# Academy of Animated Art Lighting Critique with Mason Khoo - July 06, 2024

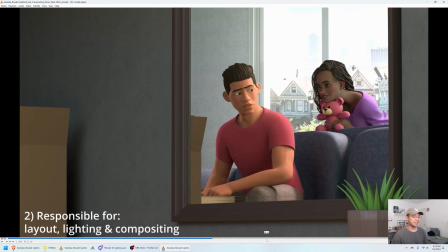(4:14)
Imagine you're trying to light a scene but everything's made of plastic. You're not going to get as great of an image if that's the case.
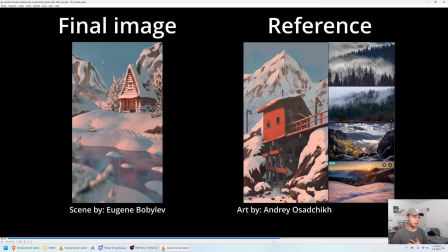(4:22)
So I would say, in my opinion, for order, I would put one of these environment pieces at the very beginning, because these are really good. I really like the way these are lit.
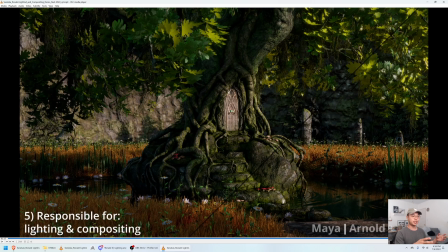(4:39)
So I would put maybe one of them at the beginning, which I would say the strongest piece in general should be at the very beginning, just to start things off well, and then the second strongest piece should be at the end, in my opinion.
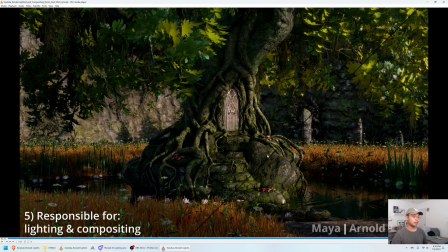(4:53)
So I might put one of these at the end and one of these at the beginning, just to really sandwich between a lot of these really strong pieces. Not to say that the other pieces aren't strong. It's just, like I was saying, the material work.
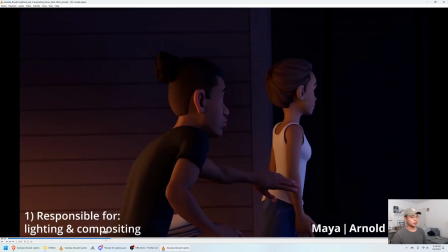(5:08)
So getting into that a little bit more, you know, obviously it's a different department,
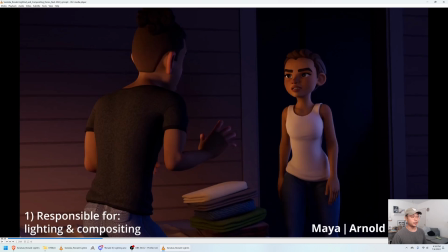(5:15)
and you won't be expected in a lot of jobs to do both look dev and lighting. But obviously, I think, you know, from a viewer's point of view, it does make a difference on the overall, you know, shot, what we think about the shot.
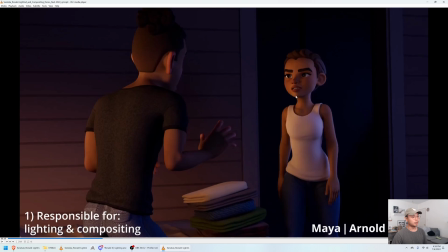(5:32)
So I would say, you know, if you have some time, maybe look into updating some of these materials just to get the light response a little bit different. You know, like, I can see it's different on his shirt and his pants, but, you know, I think especially for something like
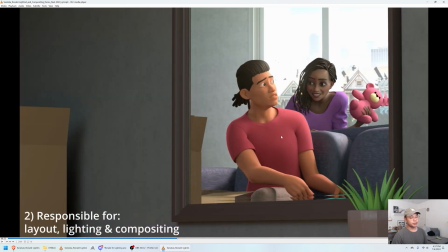(5:50)
this, where the shirt feels kind of the same as the skin, and then the couch, you know, it's all feels kind of samey in terms of material wise. You might want to go in there and, to the best of your ability, sort of make these materials feel a little more true, and that might help.
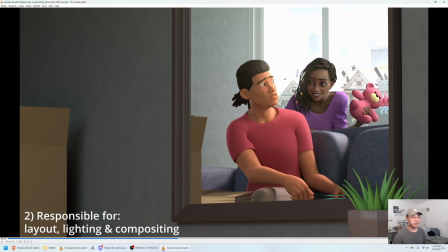(6:10)
You know, you're not doing anything else to your lighting, but it might help the overall strength of the image, which I think is important.
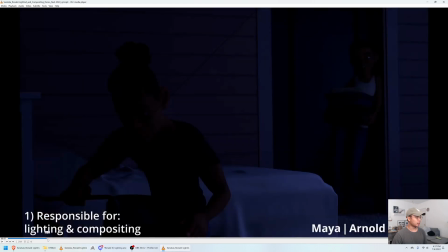(6:20)
In terms of the lighting, let's look at these pieces one by one. Oh, actually, one thing that I forgot to mention, these titles, you know, might be a small thing, but
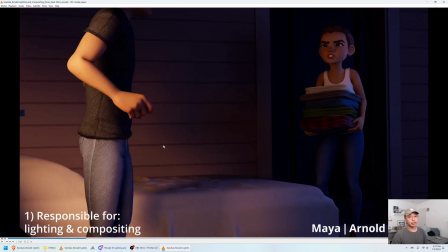(6:33)
for me, I would rather the image be a little bit smaller and these titles don't overlap the image. I think it's a little distracting for them to be actually on top of your work. So I might shrink these a little bit,
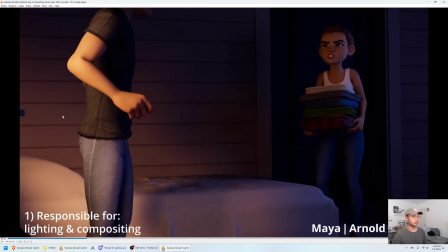(6:52)
and then obviously you want the image to be the biggest thing on the screen, but I might shrink the text a little bit and then shrink the image also and have a black bar at the bottom that just says this stuff.
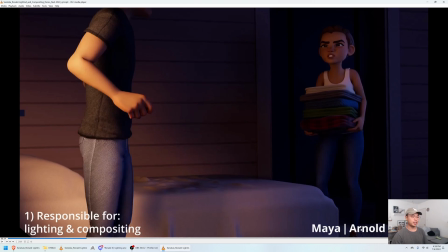(7:07)
You know, in comparison to the image, I don't think these labels need to be this big. If you're submitting for a lighting job, I hope they know that you're responsible for lighting and compositing.
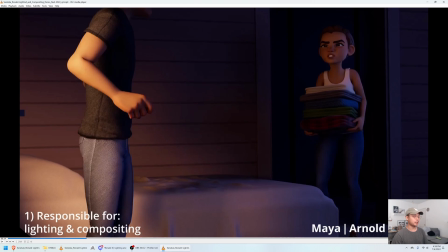(7:22)
So maybe make this a little bit smaller and add it to the very bottom. Shrink the image, or shrink the clip a little bit, so that, you know, you're not putting text over the image.
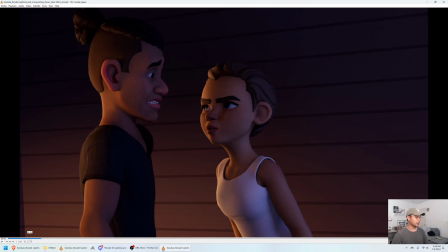(7:34)
So, you know, like I said, I think this is really strong.
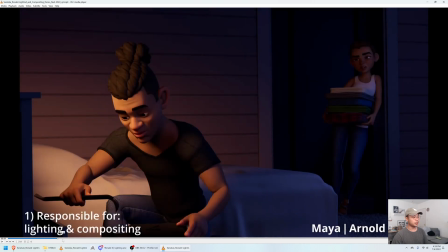(7:39)
A couple of things with this piece, for me, I think, you know,
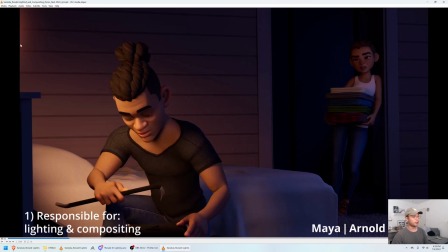(7:47)
your lighting is coming from, your warm lighting is coming from a lamp off screen, I think, that's supposed to be on the bedside table, and then what I presume is a window on the other side with the cool light coming in, which I think is great.
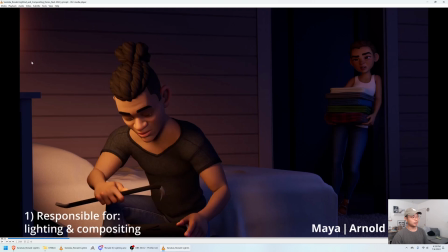(8:02)
It's a great lighting scheme. The only thing that popped for me was that this gradient on the wall feels a little bit unmotivated by this lamp.